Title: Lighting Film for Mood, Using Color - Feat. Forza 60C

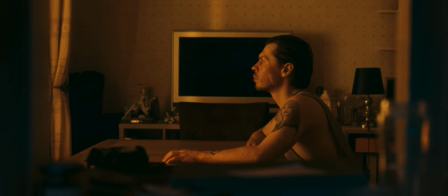[0:03]
Colour can affect the way an image communicates ideas or feelings,
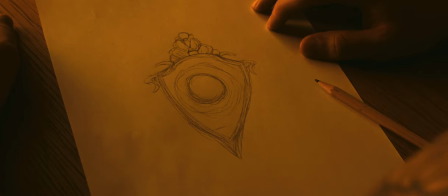[0:12]
and can influence how an audience might engage with an image or the work itself.
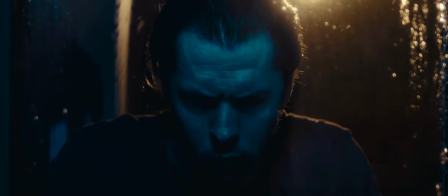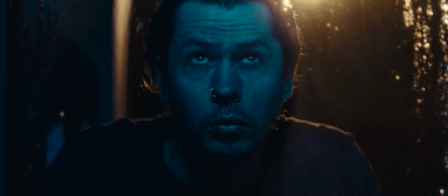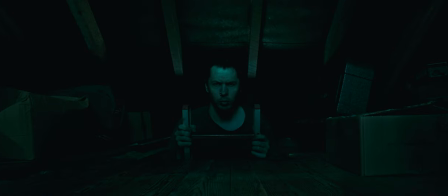[0:30]
Exaggerating the way light appears naturally,
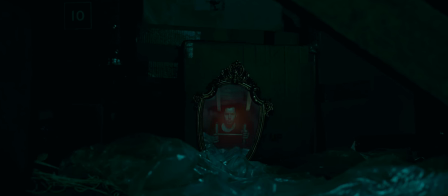or creating an emotion on a more abstract level.
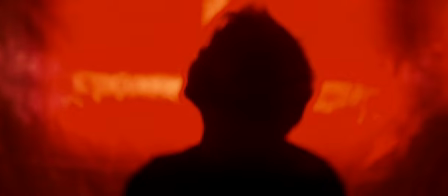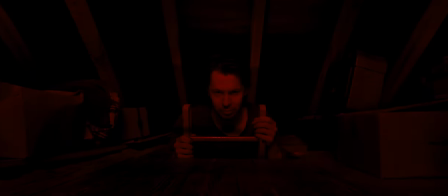[0:54]
The colours themselves describing an impression or mood to be felt.
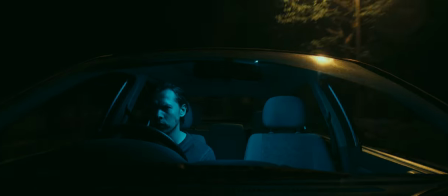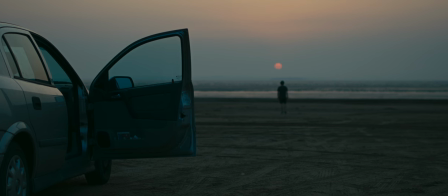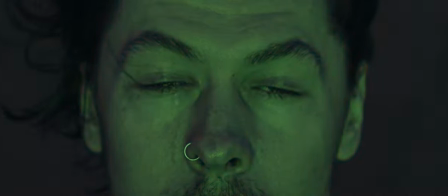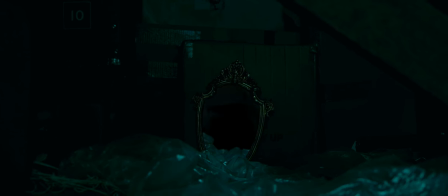We shot all of these images using Nanlite's new Forza 60C and what's
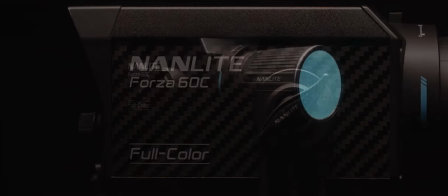[1:57]
special about this little 60 watt light is its RGB LAC colour technology.
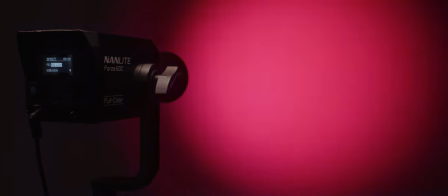[2:03]
This means the unit doesn't just feature red, green and blue LEDs like most other coloured lighting fixtures on the market,
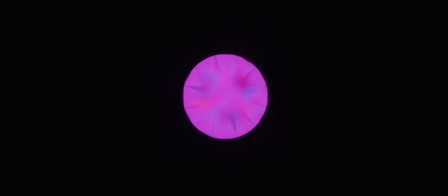[2:12]
but also lime, amber and cyan.
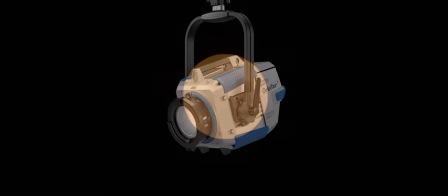[2:16]
This is a similar six colour system to ARRI's Orbiter and Prolight's Orion,
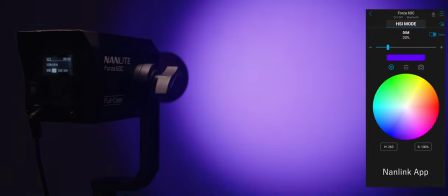[2:22]
allowing for more accurate and subtle colour reproduction than a standard RGBW or RGBWW fixture.
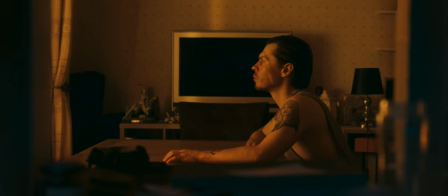[2:31]
Coloured lighting can be used not just in an exaggerated way, but also to replicate colours you see naturally.
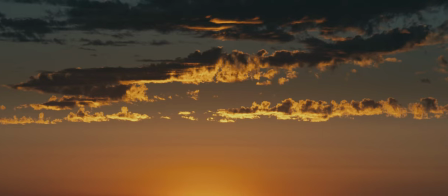[2:40]
In our first image, we wanted to match the colours from the previous shot of sunset which we captured at a different location.
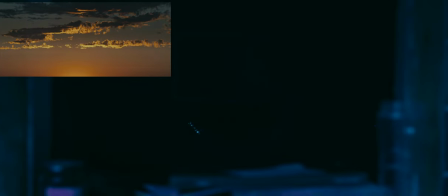[2:48]
Utilising the Nanlite app, we simply used an image of this sunset for reference,
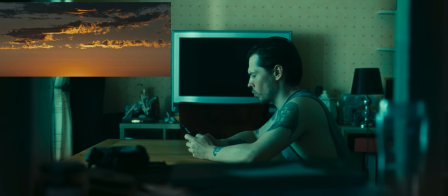[2:54]
selecting the colours by eye and how they might appear if the scene was lit by this sky.
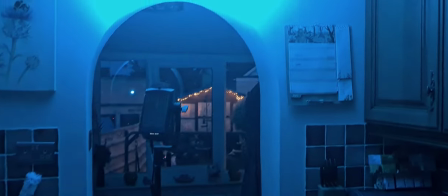[3:01]
We had one Forza 60C set to a blue toned light outside the room,
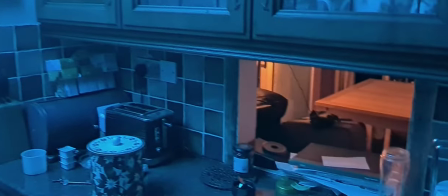[3:06]
bouncing from a white wall and filling in the shadows around the window hatch.
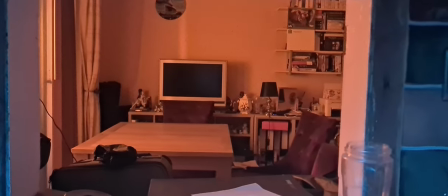[3:11]
Inside the room, we had our second Forza 60C, firing into a sheet of bleached muslin material,
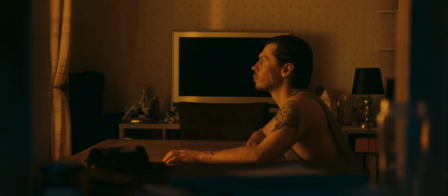[3:18]
placed just outside the patio doors, providing the main light for the room and our subject.
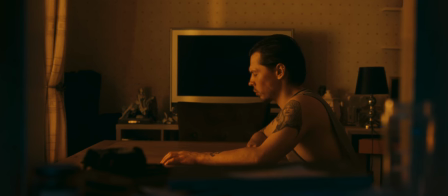[3:24]
You can see how each colour represents two different sections of sky,
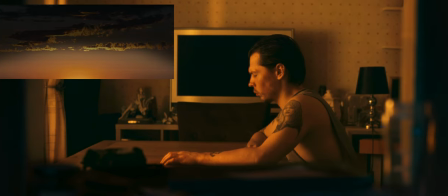[3:29]
the soft light of the recently set sun, and the cooler, darker light of the approaching evening.
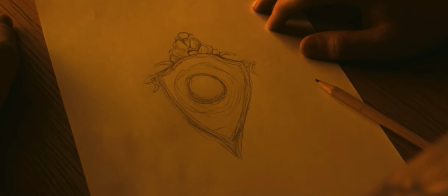[3:36]
For the close up of the paper and mirror drawing, we actually shot during the day.
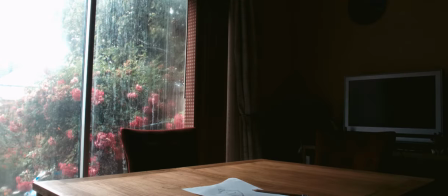[3:42]
With daylight coming in through the patio doors,
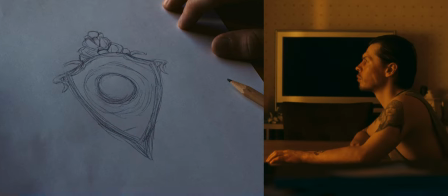[3:45]
we simply turned down our exposure to match the previous image and colour graded to a similar orange tone as the previous sunset shot.
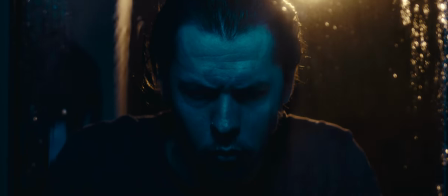[3:56]
In our second scene, we created a very stylistic scenario of deep blue moonlight and saturated orange house light,
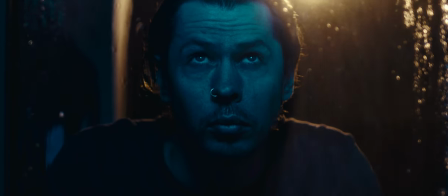[4:04]
but to start with it looked like this.
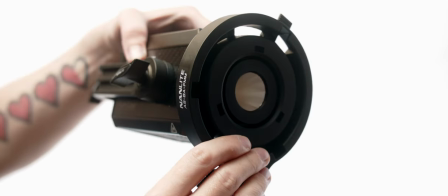[4:07]
We used the Bowens mount adapter on our Forza 60C and attached it to a beauty dish.
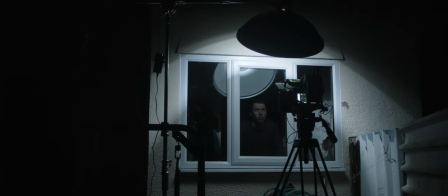[4:14]
We boomed this above the window where our subject was stood to represent moonlight.
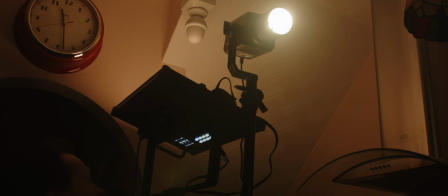[4:20]
In the background we had two lights, a Nanlite Mixpanel 150 bouncing from the corner of the room, adding some subtle detail to the background,
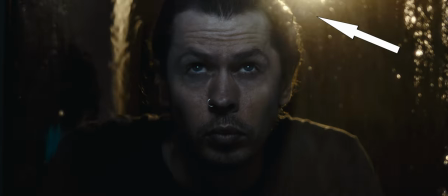[4:29]
and the second Forza 60C, providing direct hard backlight, utilising its 45 degree reflector.
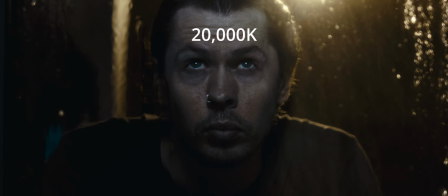[4:38]
Our moonlight was set to 20,000 Kelvin, and both background lights to 3,300 Kelvin. The idea was to have a large colour contrast between very warm and very cool, for a stylised look, but in In practice,
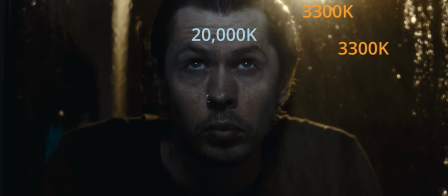[4:55]
20,000 Kelvin, although cool, isn't cool enough to make for the exaggerated colourful contrast we had in mind,
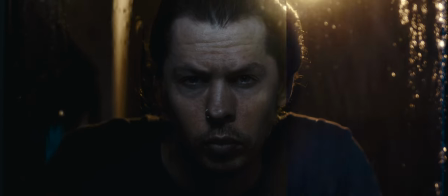[5:03]
so we introduced some colour into the shot.
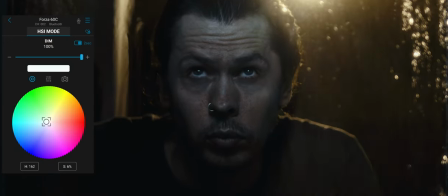[5:07]
This was achieved by simply selecting the colour and saturation we wanted to see from our 60C units on our Nanlite app,
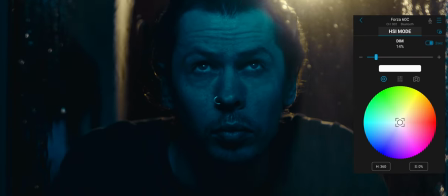[5:15]
and it allowed us to push our backlight into something more saturated also,
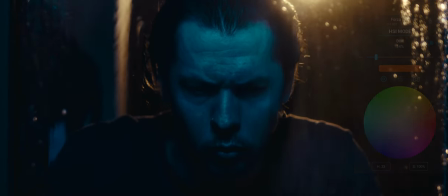[5:20]
creating a very stylistic, almost abstract look, but one that is visually understandable.
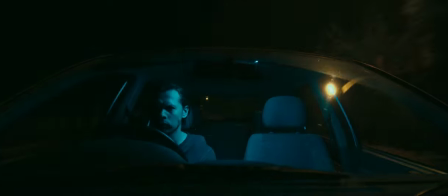[5:28]
Before we take a look at how we lit the attic, car and beach shots, parts 1, 2,
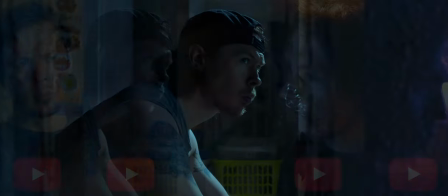[5:34]
4 and 5 of my Lighting with Colour mini course are on YouTube now,
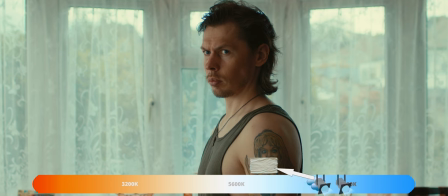[5:39]
but you can also download it all with an exclusive part 3 at my website,
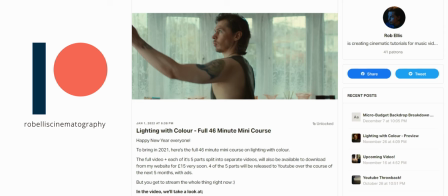[5:44]
or become a patron and stream the 46 minute tutorial in full.
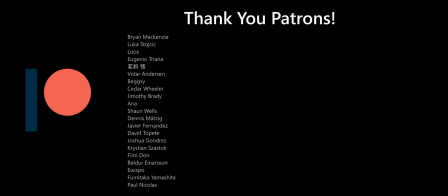[5:49]
And once again, a huge thank you to all my Patrons old and new who help to keep this channel going.
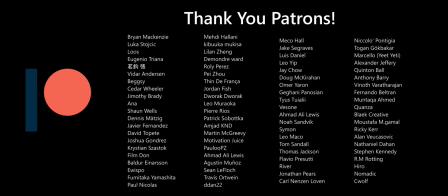[5:55]
I really appreciate all of your support.
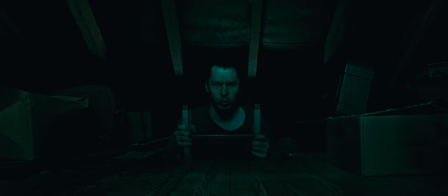[6:00]
In the attic shot, we went for a deep sea green colour with our lighting. This made for a good representation of darkness or night with the cooler palette,
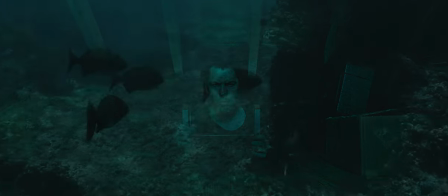[6:11]
but could also work towards subtly suggesting the discovery of something somewhere deep and dark.
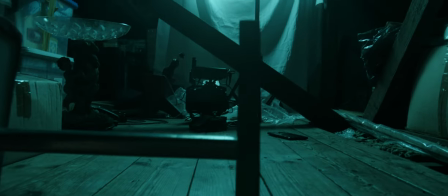[6:18]
We had one of our Forza 60C units behind and above our camera,
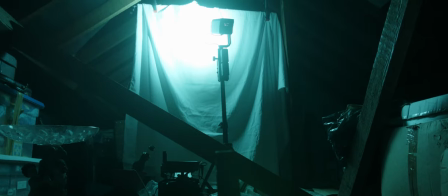[6:23]
bouncing into some bleached muslin material, creating the overall light for our scene.
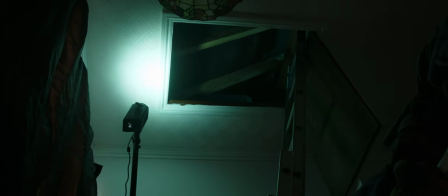[6:30]
Another Forza 60C, set to the same deep sea green, was firing up into the attic from below,
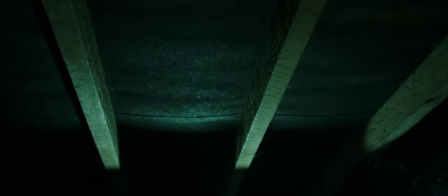[6:37]
providing some extra detail to the roof truss, and revealing more of the location, giving it a little added context.
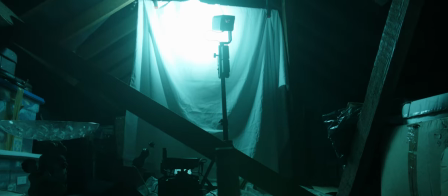[6:44]
As we didn't have much space in the attic and around our camera, we didn't really have any way to control the spread of the bounce light,
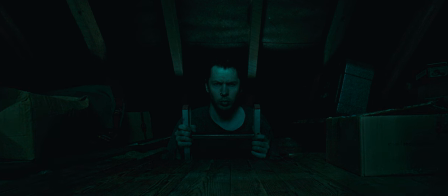[6:52]
so we added a few power windows in post to selectively take down some exposure and direct the eye toward the subject.
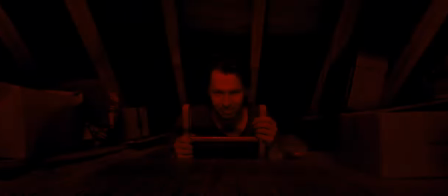[7:00]
For the red tone shot, the setup was exactly the same, only with both 60Cs set to a deep saturated red.
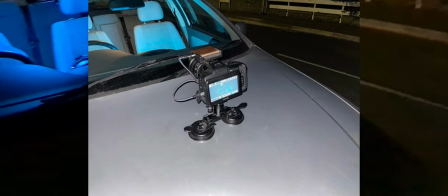[7:13]
For the car shots, we had our camera on a suction mount with as little accessories attached as possible to keep within the weight limit.
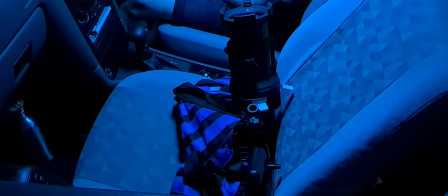[7:21]
We had our Forza 60C in the passenger seat with the PJ F60 projection mount attached, held firmly in place with sandbags and pointed at the ceiling of the car.
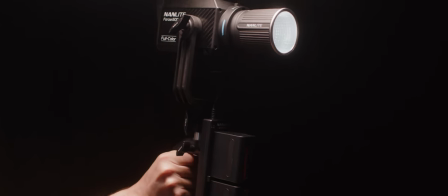[7:34]
We used the Sony MPF Battery Grip to power the 60C. This was set to a lighter,
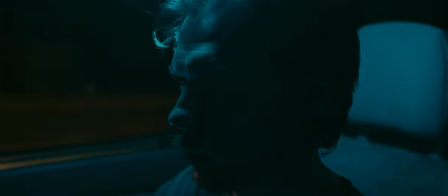[7:41]
slightly less saturated blue and provided our subject with a soft top light with a quick fall off into shadow.
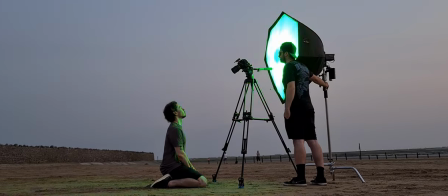[7:50]
For the close up of our subject on the beach, we used the Bowens adapter once again to connect our Forza 60C to a large Octabox, along with the previously mentioned Sony MPF Battery grip.
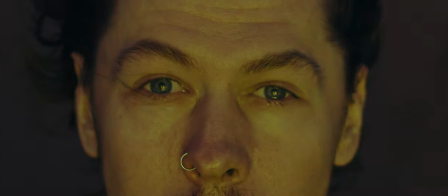[8:04]
Our 60C was set to a hue loop effect, cycling through a 360 degree spectrum of colours.